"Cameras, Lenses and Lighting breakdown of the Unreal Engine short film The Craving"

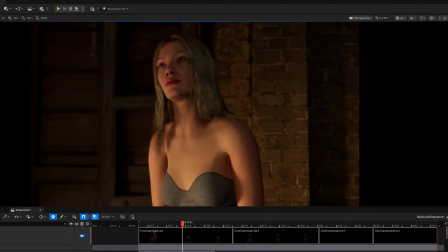But if you're filming a nice, calm and quiet scene, you can use just a warm, soft light, or change it to a cool light if it's a sad scene. This is the quality of light, hard versus soft, cool versus warm, and so on.
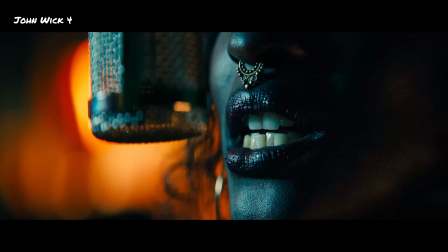And third, visual impact. This is where the eye candy comes in. Our eyes love contrast.
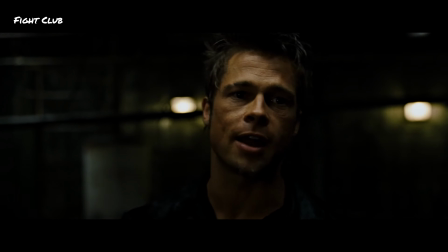The difference between light and dark values helps us understand shapes. And this is best achieved probably with the direction of the light. If you blast light from the direction of your camera, you make everything look very flat and boring. So instead, move the light to the side at least 45 degrees to create more visual interest.
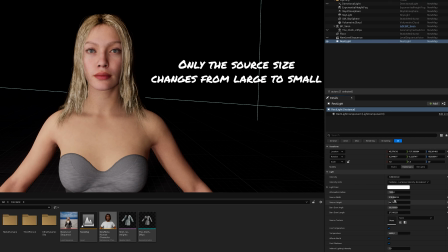If you're lighting a character, make this light a large one, because the bigger the surface of the light is, the softer the shadows appear, and vice versa.
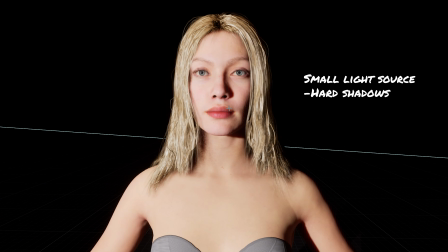And usually you want the primary light, also called key light, to have a flattering effect on our subject, and soft shadows will do that. Then on the almost the opposite side of the key light, you can drop another light that helps separate the character from the background.
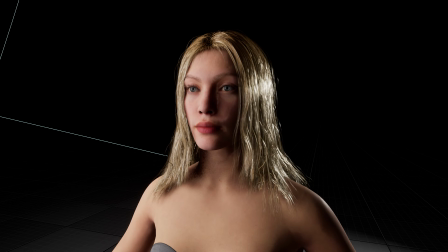Now, see there's a sliver of shadow on the face? That's the contrast we're looking for.
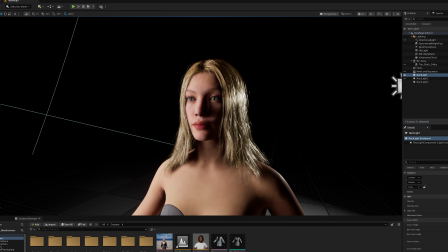We can read the shape of the face better and it's no longer flat.
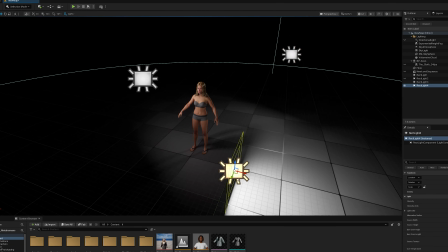If you think the shadow is too dark, you can add a third light on the shadow side to lift up that shadow just a bit.
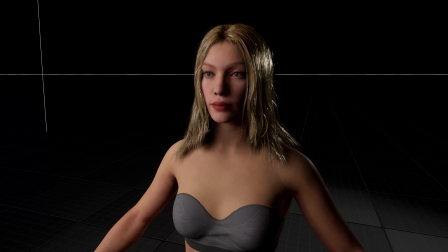This is called a fill light, and this whole setup is called three-point lighting. Now this is a very basic setup, but when in doubt, just start with this and add one light at a time and see how it affects the mood. There are different types of lighting scenarios.
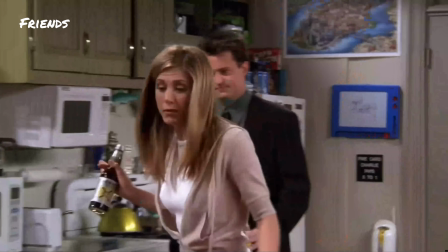An ad or a sitcom is usually high key lighting, where there's very little shadows and everything's very bright and safe. And then there's low key, which is often used in films to create depth and intrigue and drama.
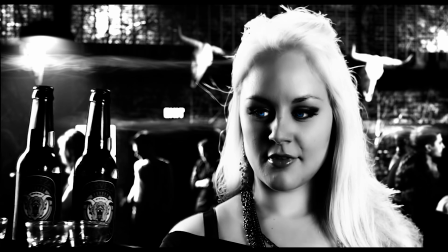And then there are various stylized scenarios, like the Sin City short film I did a few years ago, which was all edge-lit hard lights. And it's just so much fun. I really like that look.
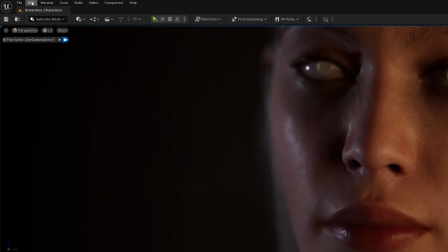Going back to Unreal and the Craving with this knowledge now, first thing you should do is go to the project settings and turn off auto exposure. If left on, this autocorrects the exposure all the time, and it's impossible to set your light levels.
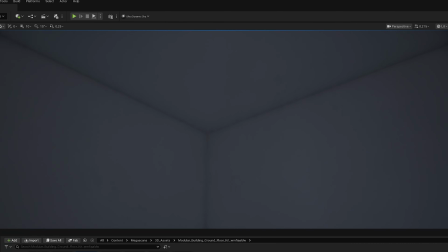It's useful in games, but not really in film projects. I originally intended to use mostly just ambient light for this, but I quickly ran into a technical problem which I just couldn't solve.
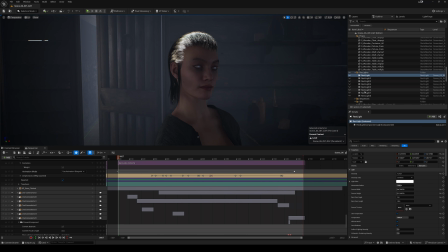It seemed that the metahuman grooms absolutely hated ambient light. They just start to glow in the dark. I spent so much time researching this and trying various solutions, but nothing really did much. So I finally came up with a workaround. I faked the ambient lighting by shooting large area lights through the windows.
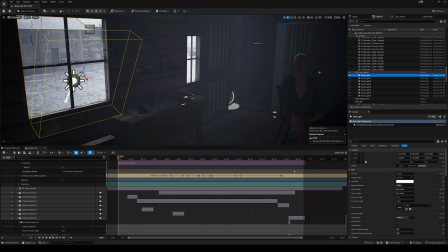These were very soft, very low power lights, but still direct lights that worked better with the grooms, eliminating most of the glow.
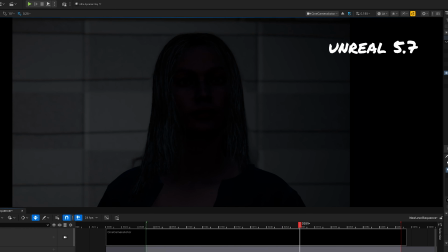But fortunately, that's in the past because this doesn't seem to be an issue anymore in Unreal 5.7 at least. So hopefully you don't have to deal with this. But still, it made me think of an interesting workflow that ultimately elevated the look of the entire film. But more about that in the next video because it goes into the rendering territory.
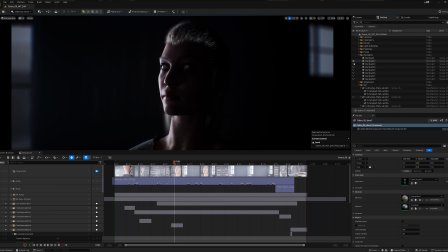But like I said, I used fake ambient lights from the windows to do the heavy lifting and then just emphasized that with extra lights here and there. And these were all cool lights. Then I used warm point lines to mimic the interior candles.
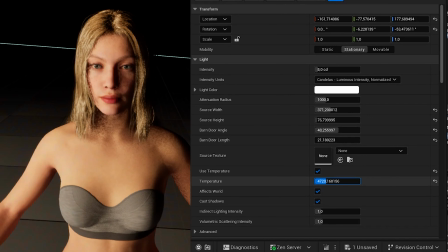When we talk about warm or cool light, we mean the visual temperature of the light, and that's measured in Kelvin. Lower values appear warmer and higher values appear cooler. Normally something like moonlight is about 4000 Kelvin and candlelight is around 2000. But moonlight appears cooler at night, and I wasn't getting enough separation between them and I wanted a bit more stylized look.
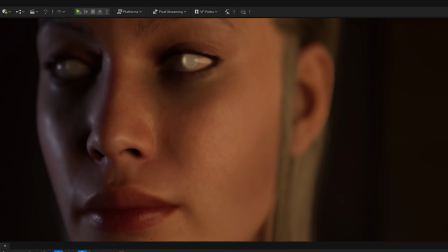So I kept my camera's white balance at 5500K and pushed the candlelights into that 4000 area and the moonlight all the way up to 9000K.
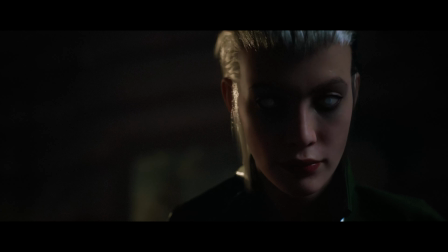And while it's not technically accurate, it gave me the look I wanted with nice balance and color contrast between the warm and cool tones. And I didn't do much color grading in post at all. Couple of tips for lighting. Don't be afraid to have shadows in the shot. Don't overdo the lighting, just keep it simple.
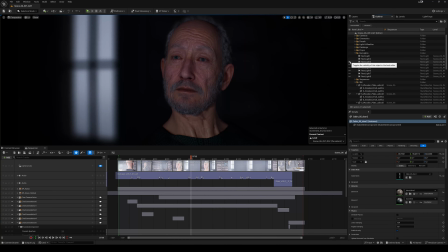Try to establish direction for the lights.
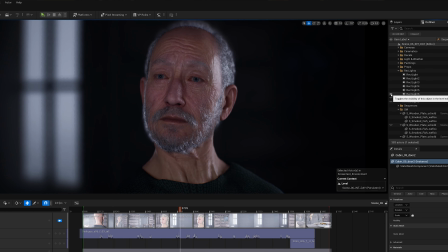Even if you're using ambient lighting, throw in at least one key light that slightly overpowers the ambient and creates contrast and direction.